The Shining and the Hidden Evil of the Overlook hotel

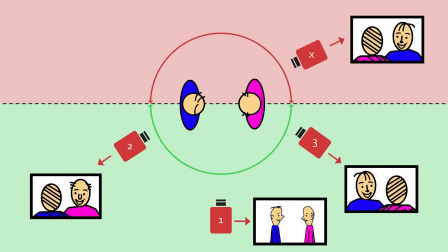(16:24)
Now, when we put the camera on the other side, it flips, and the person that has the blue shirt is on the right side. So it becomes very disorienting and confusing to the viewer.
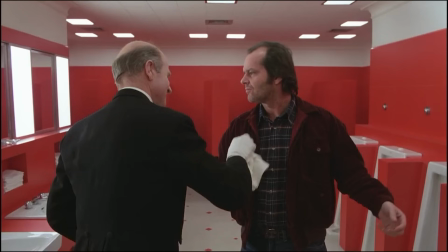(16:34)
We just mentioned the music, and we mentioned how midnight is a time of reversal. Well, this is actually a scene of reversal. We have the character of Delbert Grady, who is this, he comes off as a servant. And we have Jack, who is in this higher place of authority, like a guest to the hotel.
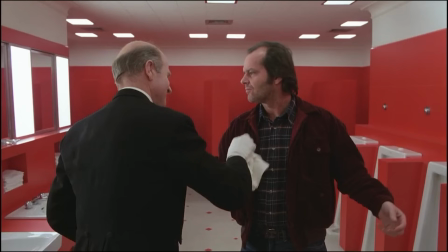(16:54)
However, the power switches between the two of these as the conversation goes on. Both of these characters are caretakers. And so the role of caretaker gets reversed back and forth. And so we have a reversal of power that's going on. And Kubrick demonstrates this visually by crossing the line.
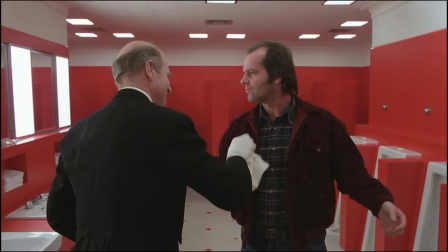(17:14)
It makes us feel uneasy. It makes us feel like the power is shifting. Also, by having these characters switch places, there is also foreshadowing here, especially when we look at the environment and the red that fills the scene.
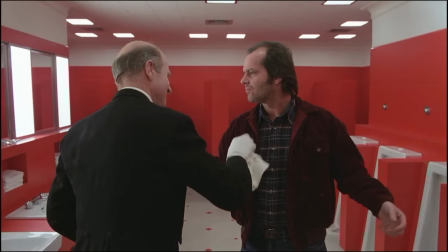(17:30)
So we're already visually introducing all of these themes. Now let's see what the dialogue says that actually backs up the visuals.
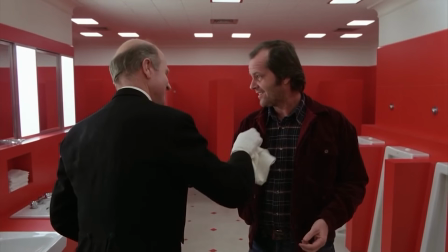(17:42) Grady? Yes, sir. Delbert Grady.
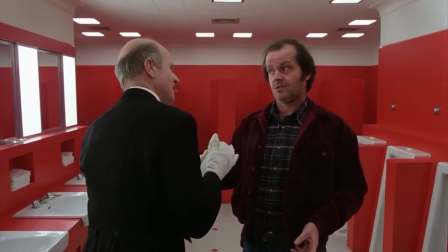(17:47) That's right, sir.
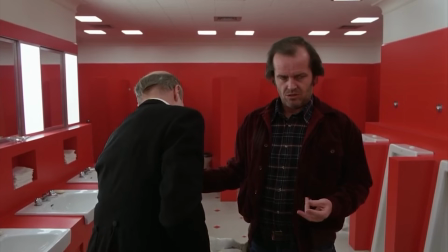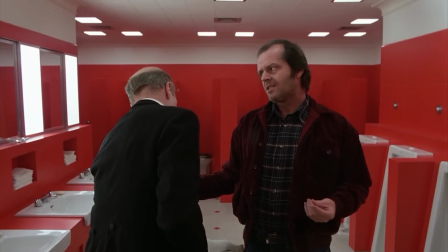(17:58) Mr. Grady. Haven't I seen you somewhere before? What is that?
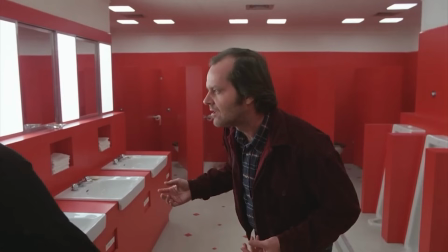(18:03) I don't believe so.
This is a bit of a side note, but if you were arguing that these ghosts did not exist, this is a really interesting scene because Jack is alone in frame, and he's looking at Grady, but it actually looks like he's looking in the mirror. His facial expressions is sort of this unhinged quality,
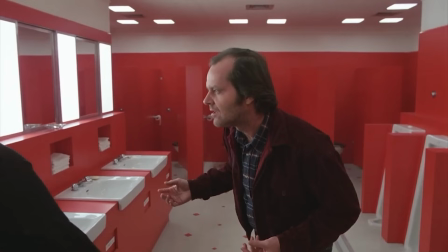(18:23)
so you could really argue that Jack is going through this psychologically. and even still the the use of mirrors here really show that these characters are foiling each other they're both the same character and so whatever grady has done it's foreshadowing what jack will
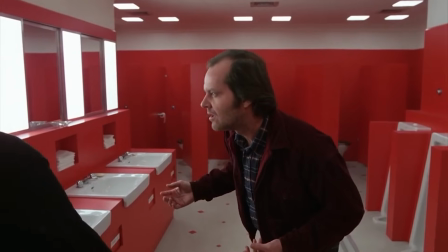(18:40)
do it's
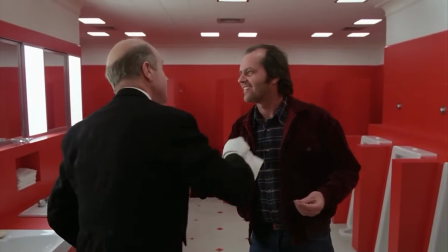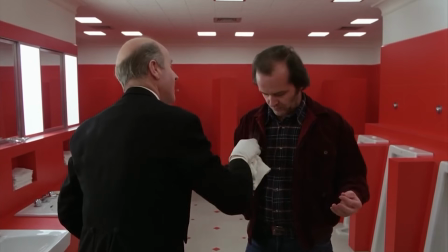(18:47) coming off now sir mr
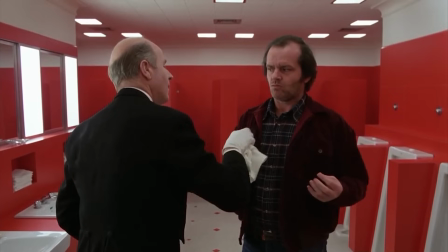(18:54) grady weren't
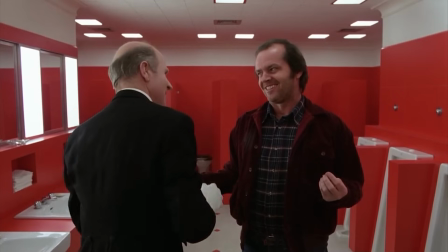(18:58) you once the caretaker here why no sir i didn't believe sir you
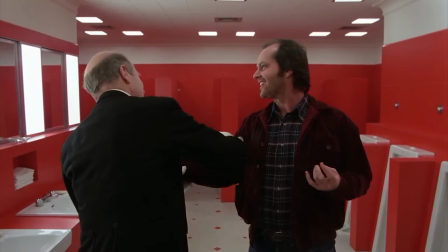(19:06) uh married man are you mr grady yes sir i have a wife and uh two daughters sir is grady playing
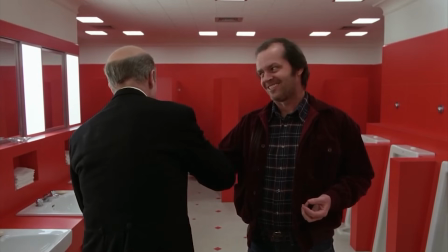(19:15) dumb or does he actually believe that he's not the caretaker it's really really strange when we juxtapose this
scene to the next moment mr
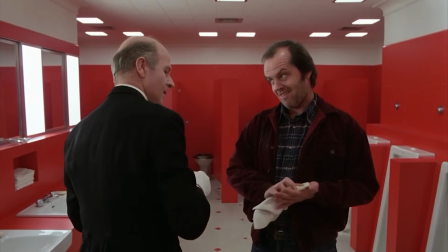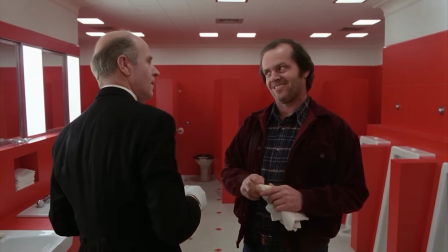(19:32)
grady once again look how these characters are facing each other it's as if they're mirror images of each other and now Jack is the one that is holding the cloth.
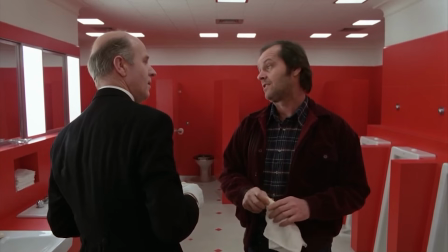(19:40)
The cloth that's used to clean a servant.
You, uh, chopped your wife and daughter up into little bits. And you blew your brains out.
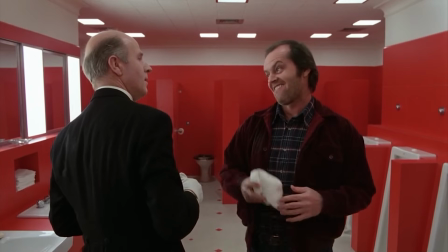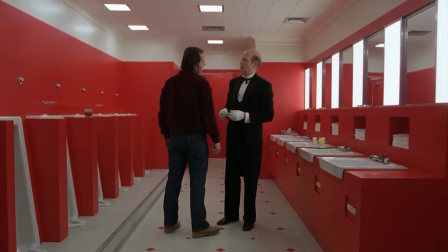(20:01)
Bam! There it is. We just crossed the line. Now watch the reversal. Look at what happens and pay attention to Grady's face.
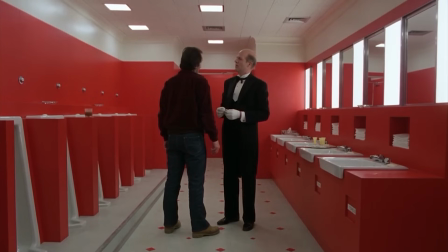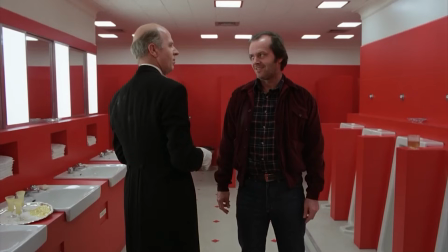(20:22)
Flip back again.
I'm sorry to her. differ with you, sir.